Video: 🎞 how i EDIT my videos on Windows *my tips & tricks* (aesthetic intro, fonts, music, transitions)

Songs, look for those that you think will best fit the vibe of your video.
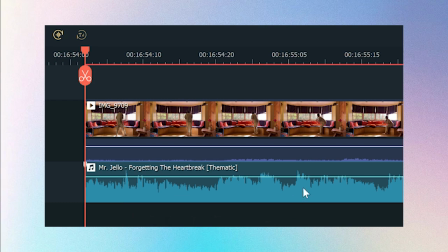To make your video stand out more, make sure to align the clips on the high beats of a song. This gives a smooth transition for your clips. You can do this manually, but you can also try out Filmora's Auto Beat Sync feature,
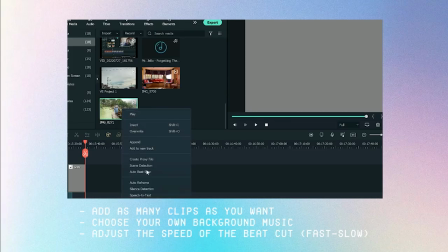which automatically analyzes beat points to add video effects or switch the view.
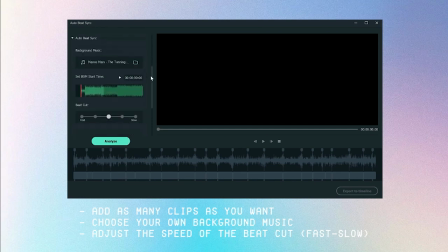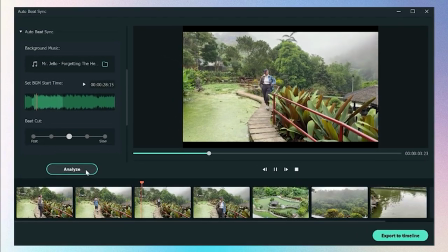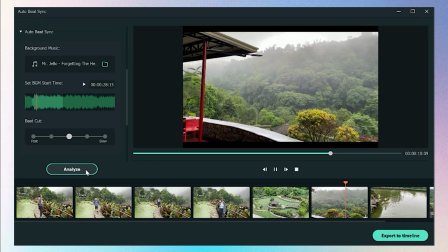My background music to a negative 15 or lower depending on the song that I chose. Now let's say you're talking in a clip and then the next clip is a time lapse wherein there are no sounds at all. So how do you adjust the sound level of a song? You use keyframes again. Yes, you can use keyframes for audio too. So first you double click on the song.
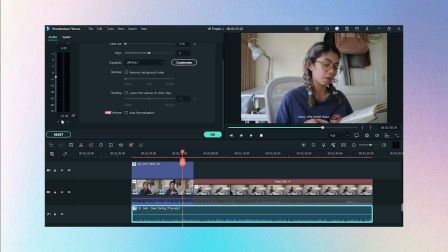Scroll down a bit and you see this little corner over here. This is where you add keyframes.
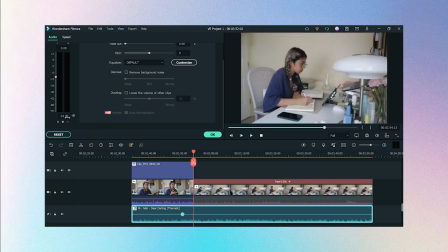Now moving on to the next clip, somewhere in the first part of it, adjust the sound level back to zero. You can see it automatically adds a keyframe already. And then play it back and you can hear the little sound transition.
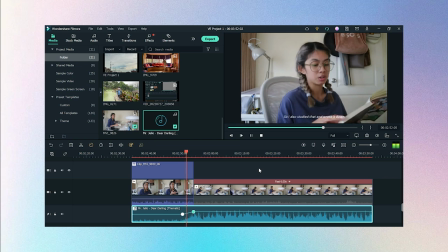The 6th hour, the 9th hour, so I also studied that and wrote it down.
Another technique that I have is to create a song transition by aligning the last few beats of a song with the new beats of another song. This makes a very smooth transition as well, and it's so satisfying to hear.
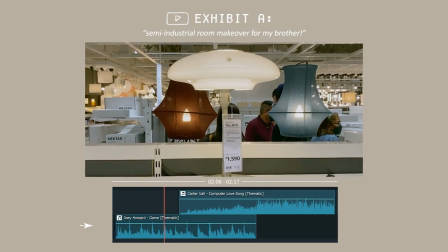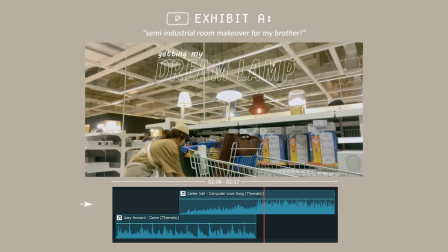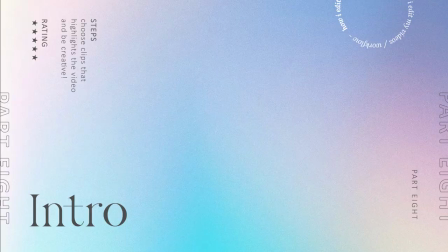Last part of my editing process, which is creating my intro. It's my favorite part. I do this last because this is where I take my time to fully conceptualize and try new editing techniques, because the intro is like the cover of a book. It's like the trailer of a movie. I also do this last because after editing the main content or the main body of my vlog, I'm able to garner ideas and I can truly see like the whole aesthetic or the whole vibe of that video,
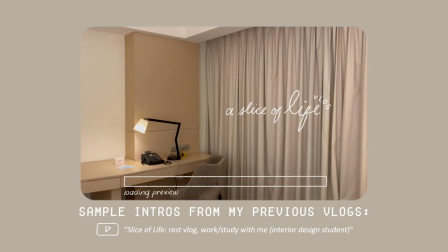which can influence the type of editing I want to do for my intro. My process for doing my intro is usually I first select the clips which I think
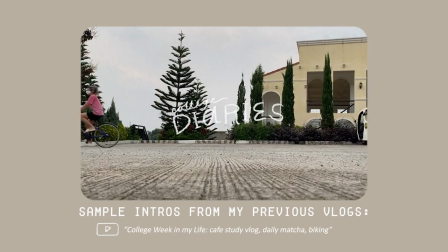highlights my video the most and copy paste it to the beginning of the timeline.
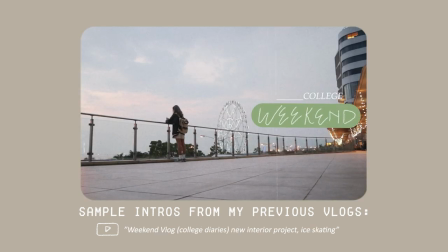For my titles, I always opt to create my own graphics and use fonts for my subtitles.
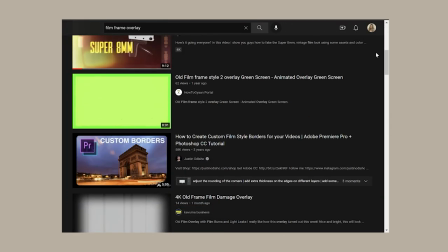There are lots of film overlays available on YouTube that you can just download, but if you don't want to look far, Filmora is right here.
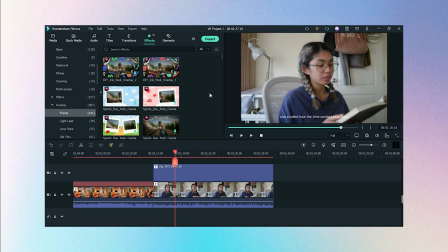There's also a lot of available effects in Filmora 11. As you can see, there are overlays, filters, and even this multi-screen effect, which is used by some creators that I follow.
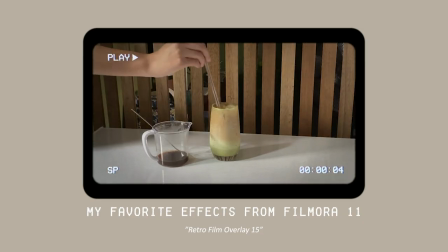These are some of my favorite ones.
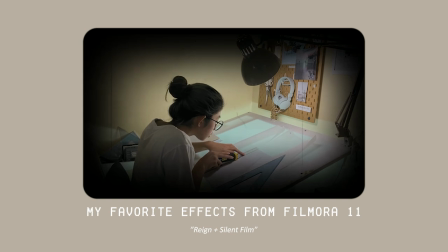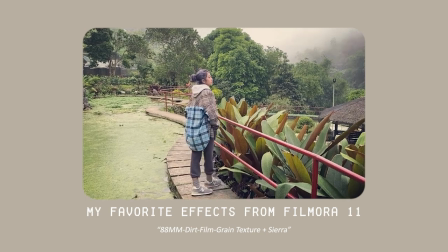The last part of my editing process, none other than my outros.
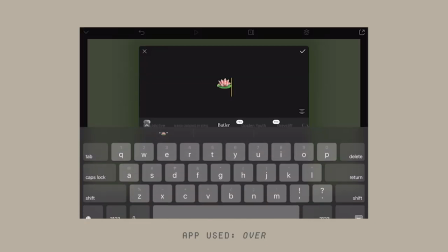I already have a template for this in Over and I just change the text whenever I create a new vlog.
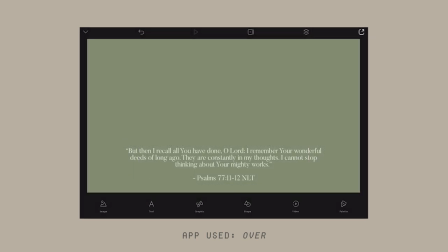So usually this is where I share my Bible verse for the day, which varies depending on what I've reflected that time or what I believe I'm called to share. Because at the end of my video, or at the end of my day rather, everything that I do it all for His glory. I wouldn't be able to learn all of these things and be where I am right now if it weren't for His grace and supply.